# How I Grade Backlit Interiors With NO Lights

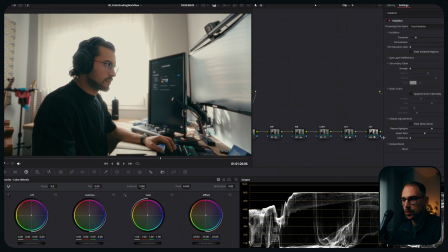So I'll just go deactivate and activate, see what it's doing, and I'll just really blend it down by so much, like to 0, and I'll just keep blending it in until I start noticing it,
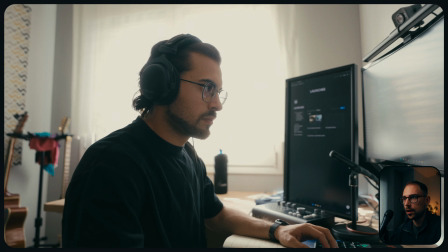and that to me feels like good enough, right? I just want to add a little bit of it, honestly, and you can see already at the tip of the microphone and at the tip of the, you know, the glasses, I can already start seeing those things, but I'm not really breaking the skin, which I want to protect.
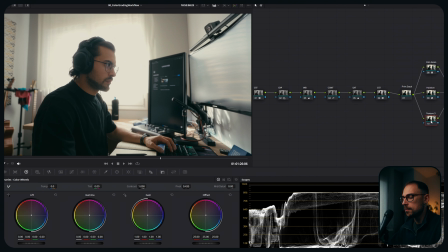Okay, so that's it for halation, and honestly, I might add a couple more, honestly. So texture 3, I might do a power window.
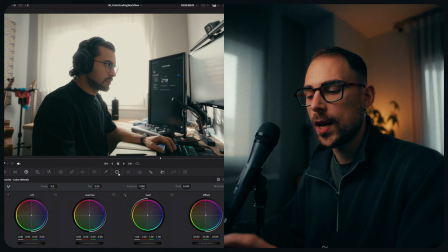Okay, I might do a power window, and what I really like to use is some vignetting and just, you know, make the eye stay focused on the subject, as I would say.
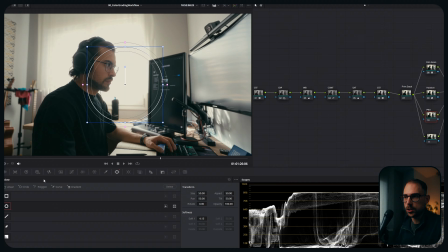So I will get into the window. I usually, you know, just use a circle, and I will go something like this.
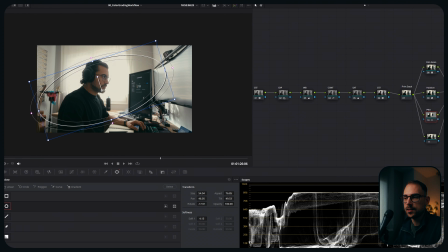I will follow the shape of the subject and where I want to focus the, you know, attention.
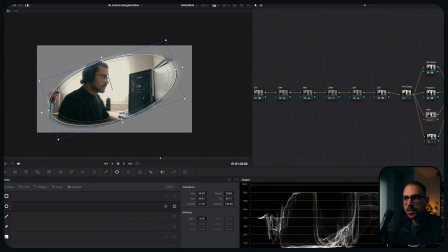I'll go Shift H so I can see what the mask looks like, and I'll feather it out by so much, the farthest I can, so it's very well spread out and it's not like hard lines showing,
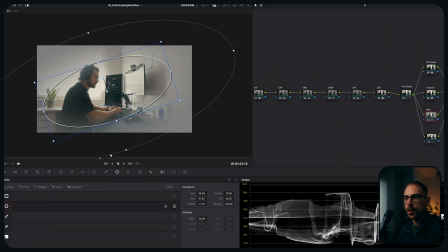right? So I'll just center it right there. I know he's not going to be moving so much, so throughout the whole clip, you know, we're going to be staying in the same spot.
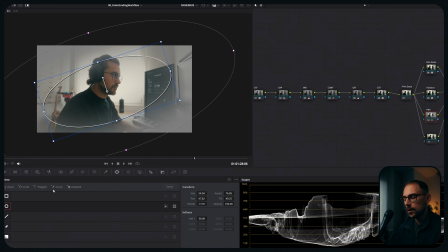So to me, that feels good. And then I'll just click on Shift H again.
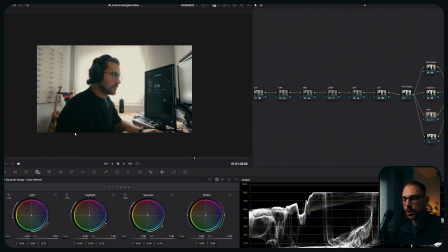I can get rid of, you know, this highlight.
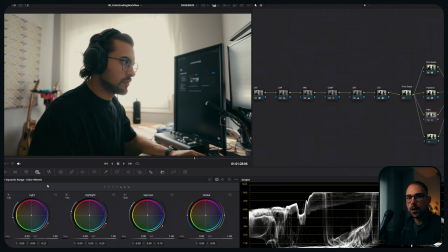And then I will usually go into the HDR wheels and I will go into the shadows. I'll lift them up ever so slightly to lift up, you know, some light on the subject.
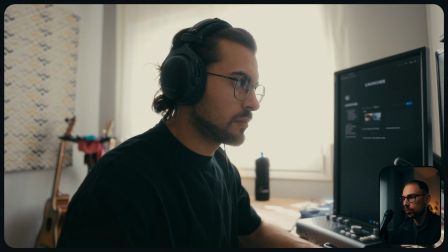So now this is kind of the difference we're making. You can actually notice, not too much.
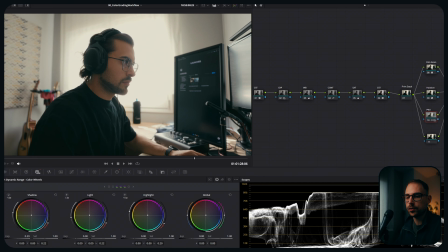Maybe I'll tune it down just ever so slightly, because otherwise it's just too noticeable. And what I will do is reduce the contrast a little bit as well, so it's not that digital and hard. And I might reduce the shadows again just a bit more. So yeah, something like this to me is already good enough.
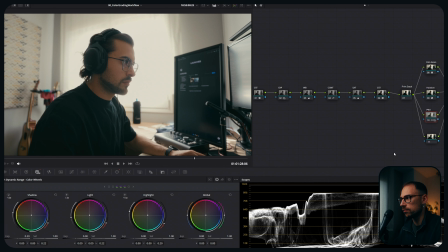It's just adding a little bit of level onto that. But then I'll click on Alt O, or you can just right click, go into Add Node Outside, okay? And honestly, you just want to go onto this, and this,
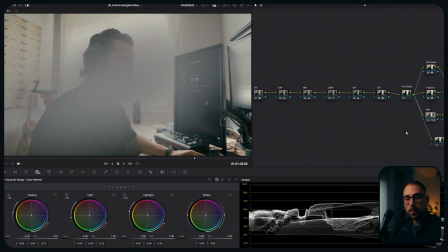what is effectively doing is it's creating the same power window we had in this node, but it's gonna affect on the outside.
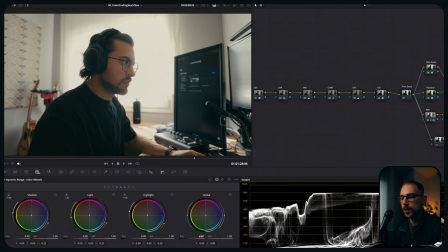So, I'm just gonna go to the HDR wheels in this, and I'm gonna lower the exposure. So as you can see, we're effectively creating a vignette. Of course, this is way too much. So what I'll just do is lower it just a touch.
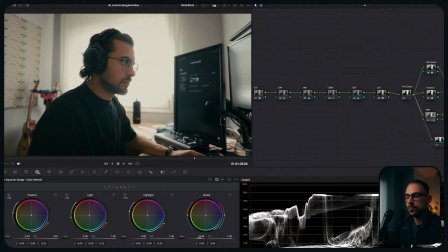Maybe it even went too far. So something like this to me is already great. And last note that I might do, honestly, I'm thinking about split toning a bit. Okay, split tone. And I might go into the primaries and I'll just play with lift and gain, honestly.
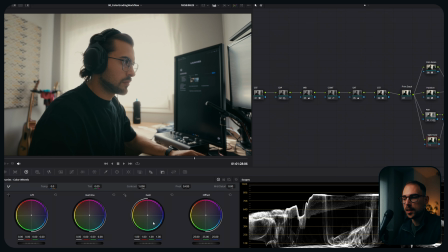I always really like using, blues in the shadows, warms in the highlights, because it's also a quite warm shot. So this is what I will do. I will usually start with, the shadows. So I'll add blue into the shadows.
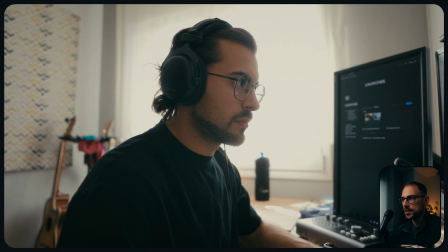You can already see what this is doing, right?
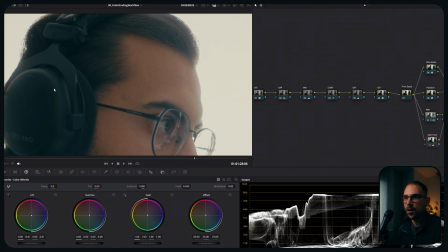I'll try not to go too much where, even the hair and the blacks feel like, they're tinted in blue.
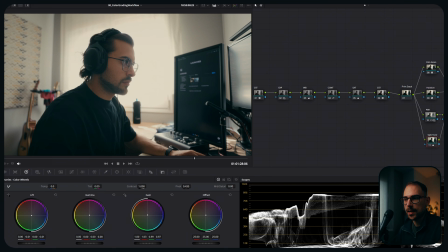And then I will add and compensate, with adding warm into the highlight. So I don't want to go really green. I want to go more golden, something like this. So let me reset this and see where I'm going.
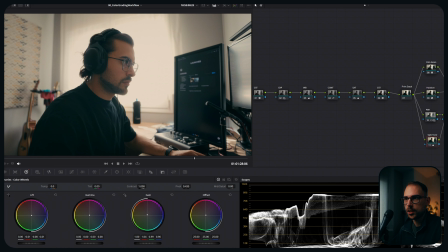And I maybe got too much blue, so I'll get rid of it.
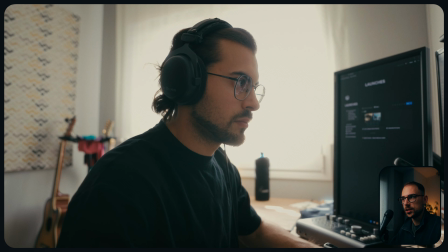And this was the before of the split tone, and this is after. This is just adding a little bit of more color separation, as you can see.
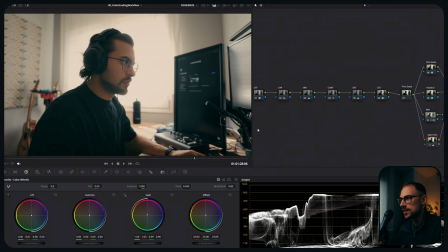And yeah, I think this is the final shot, honestly.